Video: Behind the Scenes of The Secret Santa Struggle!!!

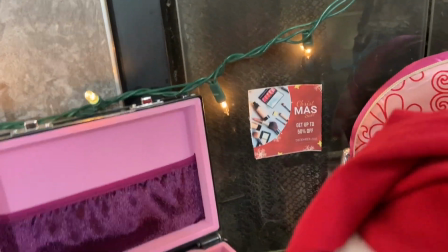991s
So some of it I use, some of it I don't use, but anyways, I just have lots of different doll makeup and doll sized things in this scene,
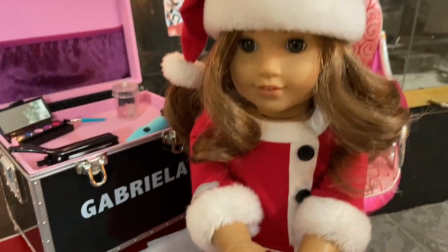1000s
as well as a little Santa girl who of course chases them with the perfume sample later.
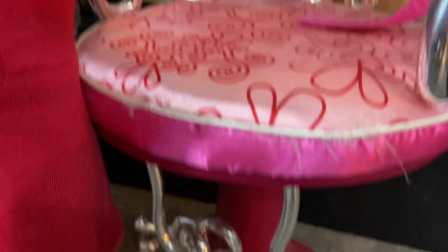1006s
I just thought that was kind of a cute and funny touch,
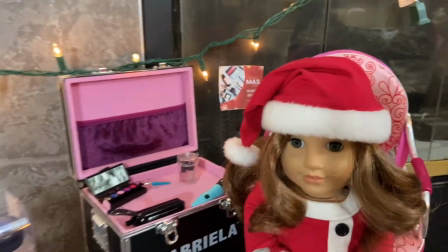1009s
and very like makeup departments in the mall where they're begging you to try their things.
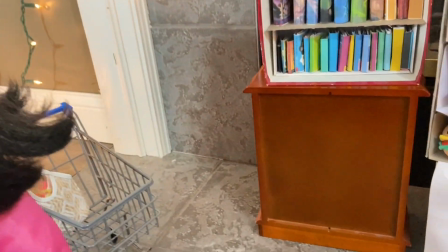1016s
And lastly, I just have the toy section that has all of these stuffed animals on the shelf,
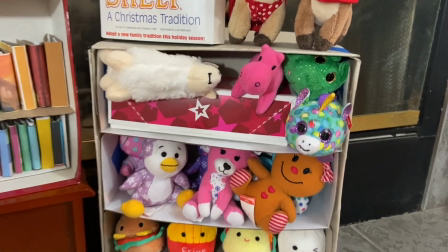1022s
and then some little toy type things, and kind of like a kid's book area, and this is where they find the doll,
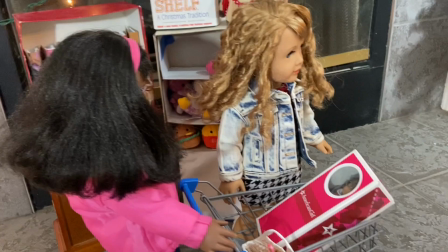1030s
of course. After all of that, I am finally done with this scene. I'm so happy to be done with it, and only a few more scenes to go,
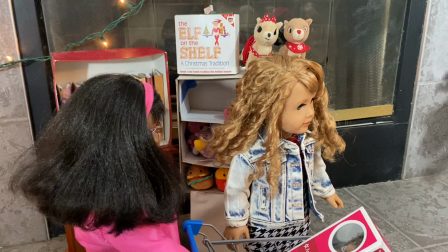1039s
but this scene was definitely harder to film since it was just out of my doll room and everything,
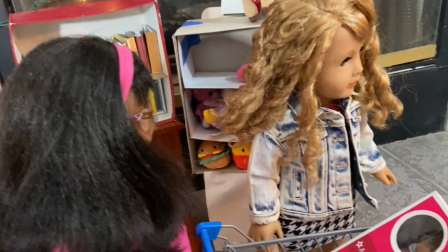1044s
and it took a while and it was kind of hard to film overall, but I'm just so glad to be done with it and ready to move on to the other scenes.
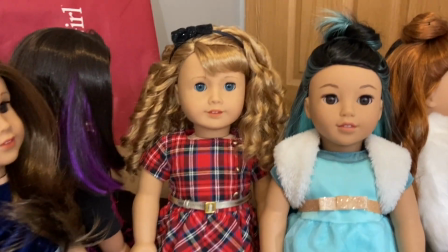1053s
So I have all of the party guests ready. We have our main character right here looking super cute,
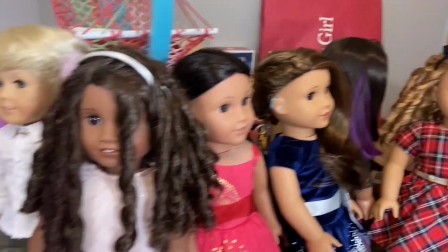1061s
and then I just have a bunch of extras for the party,
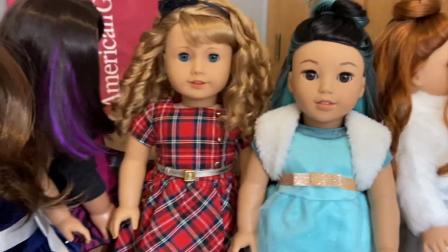1067s
all like just dressed up fancy in like Christmas party attire. And then we have our girl Eve
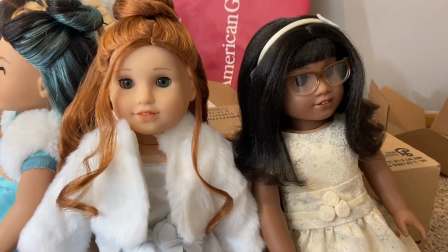1076s
right here, and then over here we have Bianca and Ivy looking very nice.
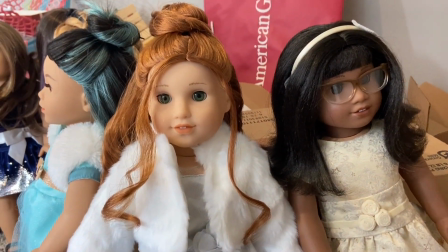1083s
I obviously wanted Bianca to look like the nicest and fanciest for the party since she is the host and also like
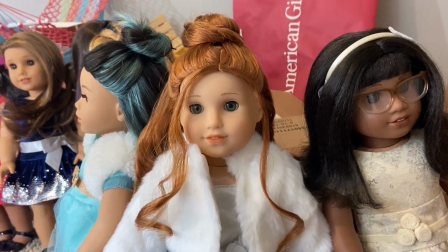1091s
has a reputation for being like very rich and very upper class, so I kind of wanted to capture that in her party outfit and everything.
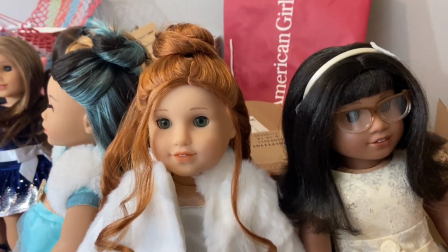1100s
And I think that all of the dolls look really nice and perfect for a Christmas party.
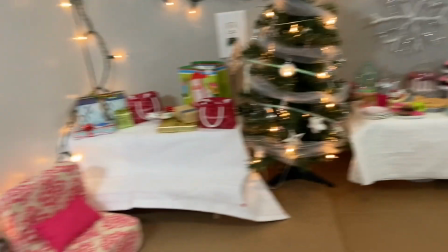1104s
And over here I have the party set, so I have these two chairs,
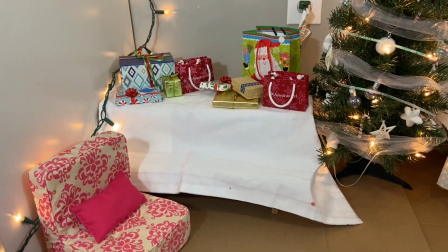1109s
and then the table gifts, and then here is the gift.
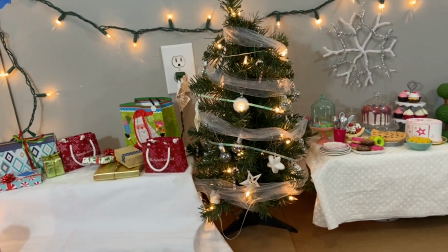1115s
I just wrapped it, and then we have the first Christmas tree, and then just some lights,
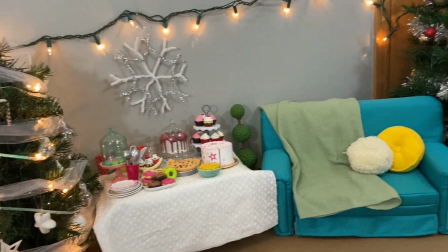1121s
and then the food table with some decorations, and then a couch, and then the second Christmas tree,
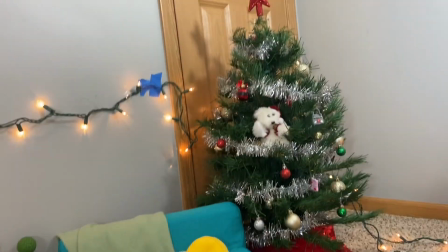1127s
which is actually the Christmas tree that I have in my room, and it's obviously much bigger since it's for people.
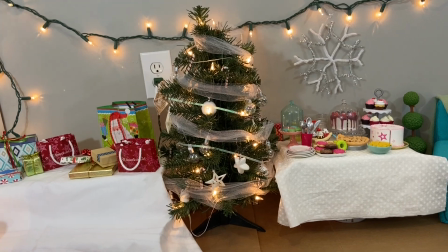1134s
I just figured, I don't know, like they're supposed to be rich, as I've said before, and so having multiple Christmas trees,
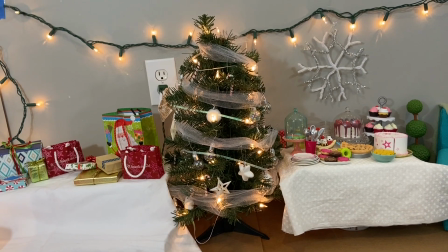1140s
especially a really big one, I feel like would be kind of like an upper class thing.
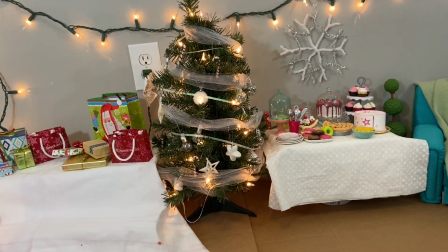1145s
I'm excited to film this. This is the second to last scene, so I'm super excited because I want to be done with this movie.
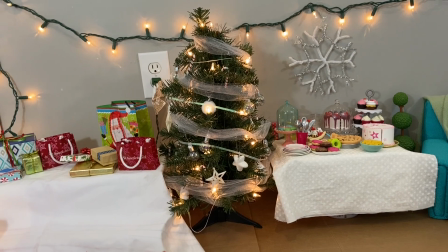1153s
I kind of went past deadline, but it's fine as long as I get it finished and get it posted, and super excited for everyone to see it.
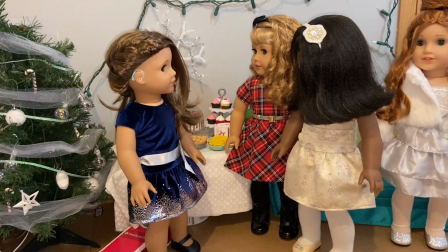1162s
Just finished filming the Christmas party scene, and now there's only one scene left.
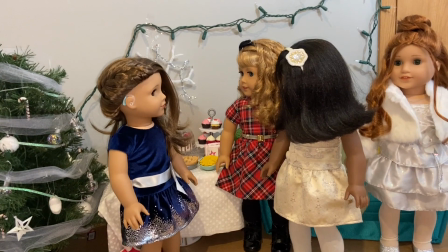1168s
I'm super excited because then I'll finally be done with the movie and be able to edit and voice record and everything, and I'm super excited for that.
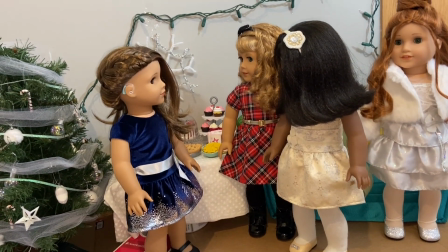1177s
Time to move on to the last scene of the movie, so I'm going to dress my dolls into
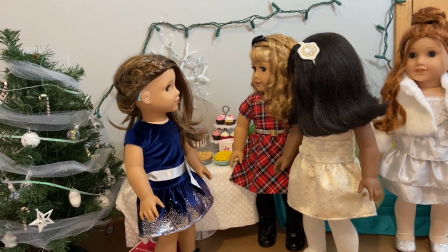1184s
pajamas, set that up, probably show you guys like the little setup or whatever, and then finally film and then finally be done.
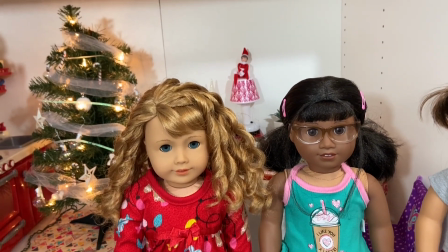1191s
Okay, so I'm ready to film the last scene of the entire movie, and there's only a few lines in this scene, like less than 5 lines.
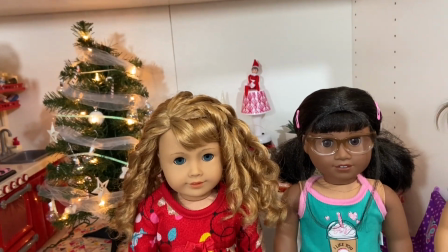1200s
So I'm so close to being done with this movie. I wanted to show you the girls' outfits and also like the little setup I did.
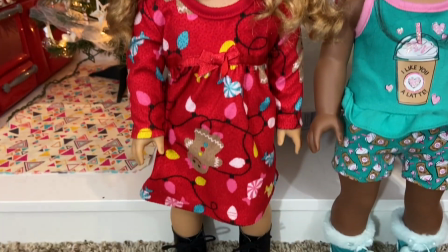1207s
Here are the outfits. First we have main character Natalie right here in this cute little nightgown.
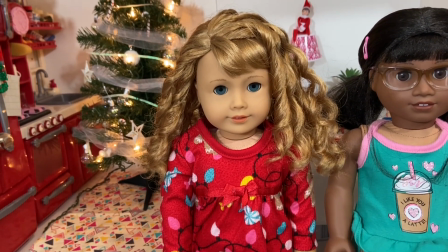1216s
So it's Christmas, so you can only use it one time a year anyways. And why not use it right now when they're making gingerbread houses?
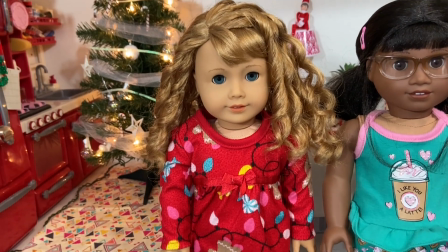1223s
And then her shoes, I just threw on shoes on her shoes that she's worn like multiple times throughout the movie.
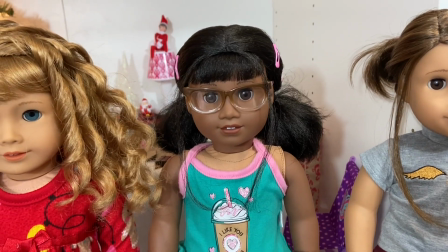1230s
And then next we have little Ivy here. She looks so adorable.
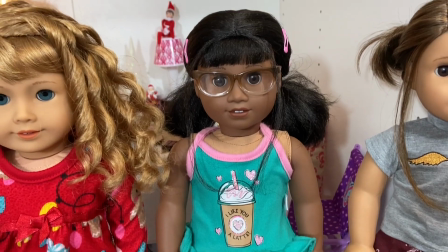1235s
She has this little PJ set on and adorable hairstyle.